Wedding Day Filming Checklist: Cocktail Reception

The other is we'll put a panel on the gimbal so that way there's actual light on the gimbal.
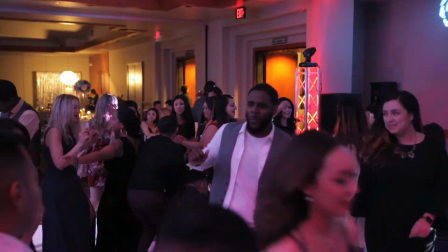[4:17]
Now try your best not to point the light at people. Try to have it either pointing off to the side so you can bounce the light.
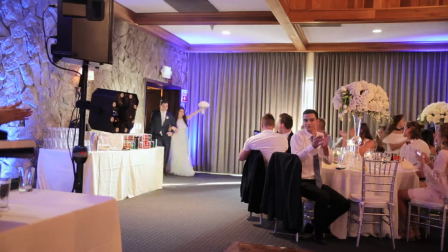[4:25]
Now let's talk about the main checkpoints of the reception itself. Usually what happens first is the announcing of the bridal party.
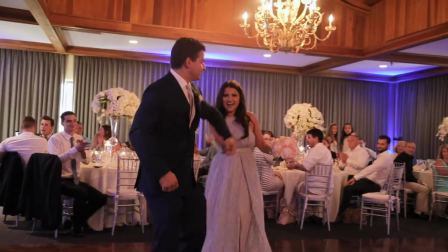[4:32]
They'll come down in any type of orderly fashion. Just make sure you get with a coordinator so you know where they're coming from.
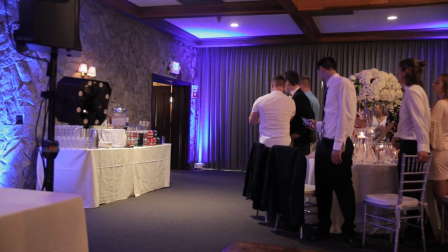[4:38]
But it is critical that you get the next component, which is the announcing of the bride and groom.
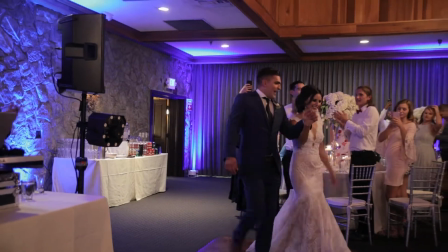[4:44]
Now, make sure you're rolling continuously at this point and don't stop after they've come out because typically they'll have their first dance.
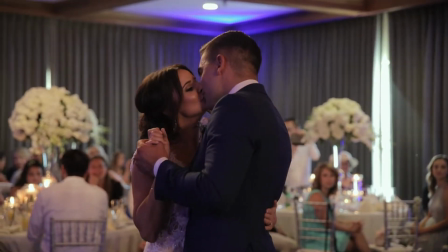[4:53]
And now make sure you film that in its entirety the first shooter make sure you were on that gimbal working around you're out of the way watch for photographers
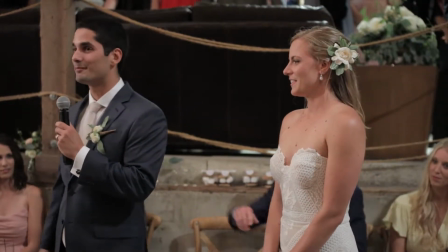[5:02]
and of course your second shooter now sometimes there are special welcomes done either by the bride or the groom or both make sure you capture that depending on who the coordinator or how the day is organized there's usually a small break ideally
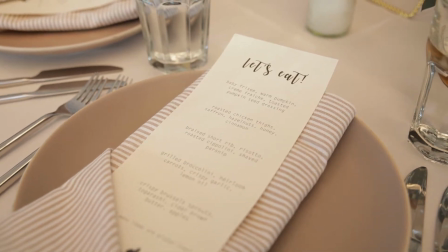[5:18]
this might be your time for a vendor meal break and when the couple eats and so forth.
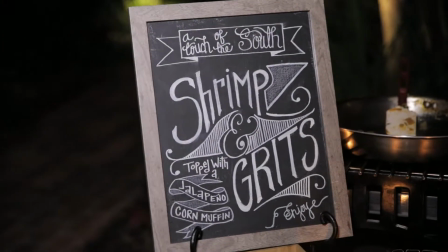[5:23]
Don't get the couple eating. Nobody wants to be seen in a video eating their favorite chicken caesar salad with a mouthful.
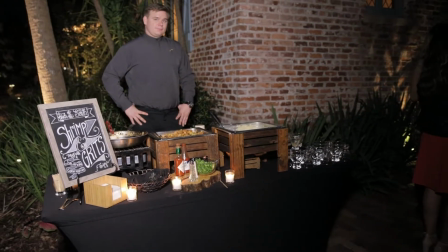[5:31]
Don't capture it.
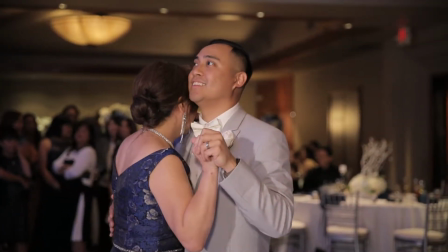[5:33]
Now the next part that typically follows is the mother-son dance and the father-daughter dance.
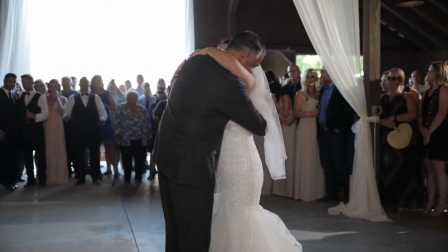[5:41]
Like the first dance with the bride and groom, capture those moments in their entirety. At some point they're going to have toast.
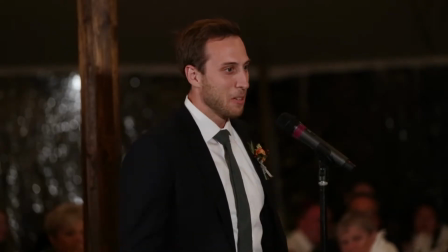[5:50]
With that one I would focus on keeping the camera stationary.
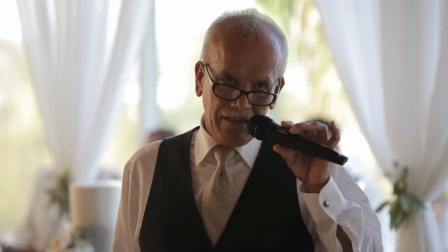[5:54]
So for example your first shooter may be on a stationary camera pointing at the speaker.
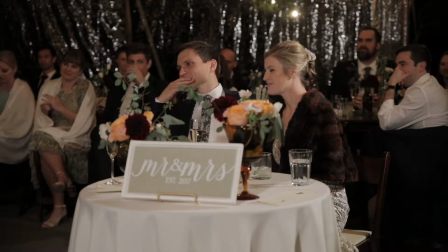[6:00]
The second shooter can set up a camera that's focusing on the bride and groom so that way you can capture their moments.
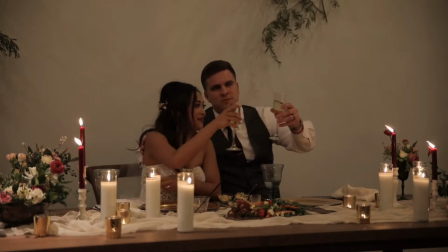[6:07]
Now make sure you capture every speaker whomever it is make
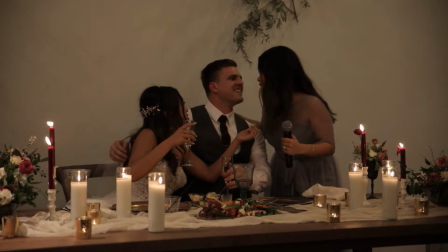[6:11]
sure they're lit as best as possible and that the audio is working at this time
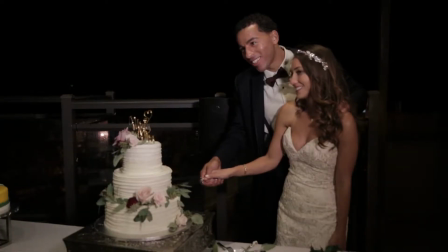[6:16]
as the night is winding down we're going to have probably a
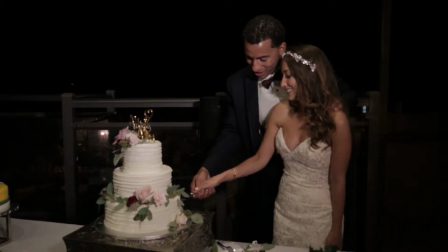[6:21]
cake cutting so set up where you can see the couple and the cake and then
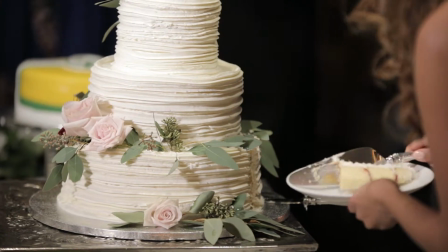[6:26]
you want to have a tight focusing on the actual cutting part and also the emotion of the bride and the groom at that moment now please make sure you're rolling
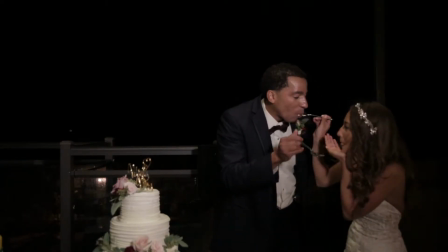[6:35]
continuously on this moment and make sure you communicate with whomever
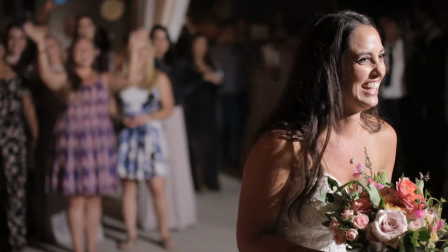[6:39]
is involved now as wedding is starting to die down a little this
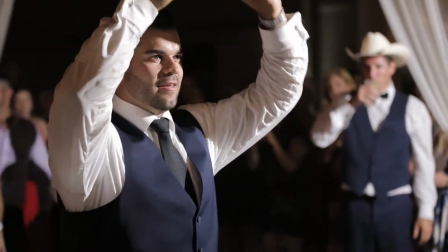[6:44]
is one they'll do the bouquet and garter toss so your first shooters
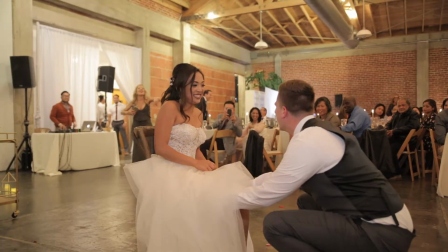[6:48]
typically be shooting a medium to tight on this one and at first you'll be focusing on the bride if it's the bouquet toss or the
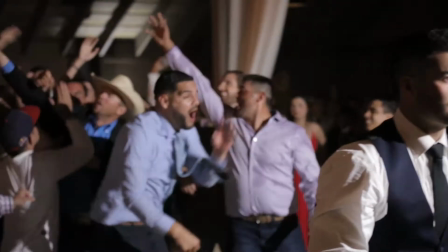[6:57]
groom if it's the garter toss now what's gonna happen next is you're going to want
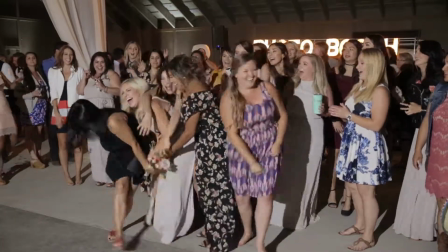[7:02]
your second shooter to have a wide so that way we can see who actually catches it and how big the crowd is everything
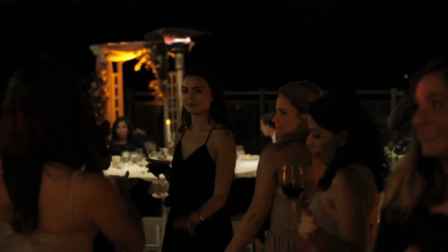[7:10]
is now starting to kind of get in the swing of things it's a big party at this point what is critical is that you just get some great shots of
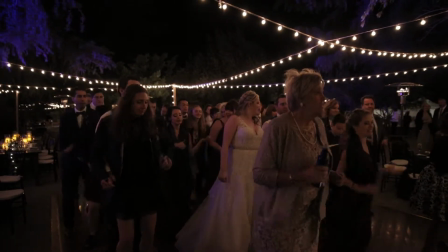[7:17]
guests having a good time get them dancing get the smiles make
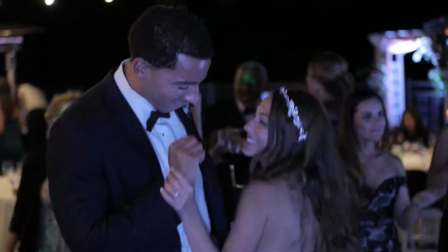[7:22]
sure you get the brides dancing the groom's dancing this is total candid
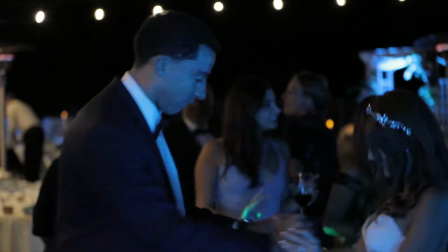[7:26]
moment focus on the wow the ha and awe moments here
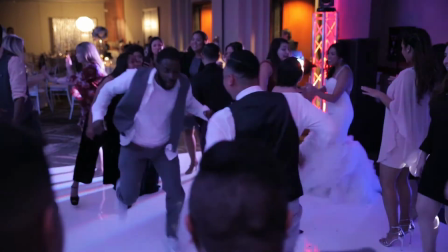[7:31]
now if you're a second shooter or assistant on this one this is your best time to practice with
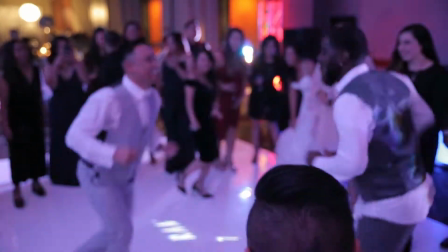[7:36]
the gimbal and maybe work with the first shooter to get some creative shots there may be a send-off and they may have allocated time for that
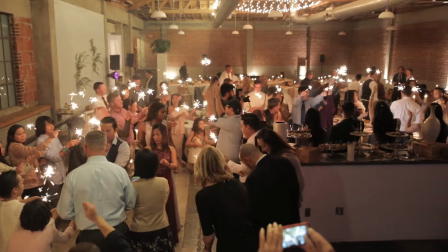[7:45]
typically it could be something like a sparkler or really cool car exit
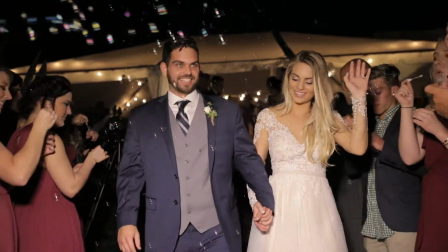[7:49]
if you are the first shooter kind of assess the situation because each one
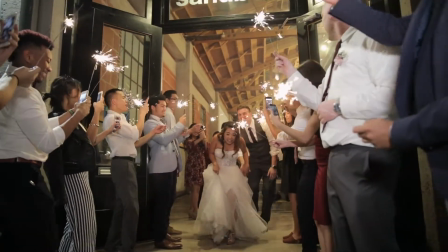[7:54]
of these are unique but you as a first shooter should be focused on the moment a second shooter maybe you can focus on establishing in the crowd at this time so the wedding day filming checklist is a guideline we do leave a section in there for notes for you to fill out if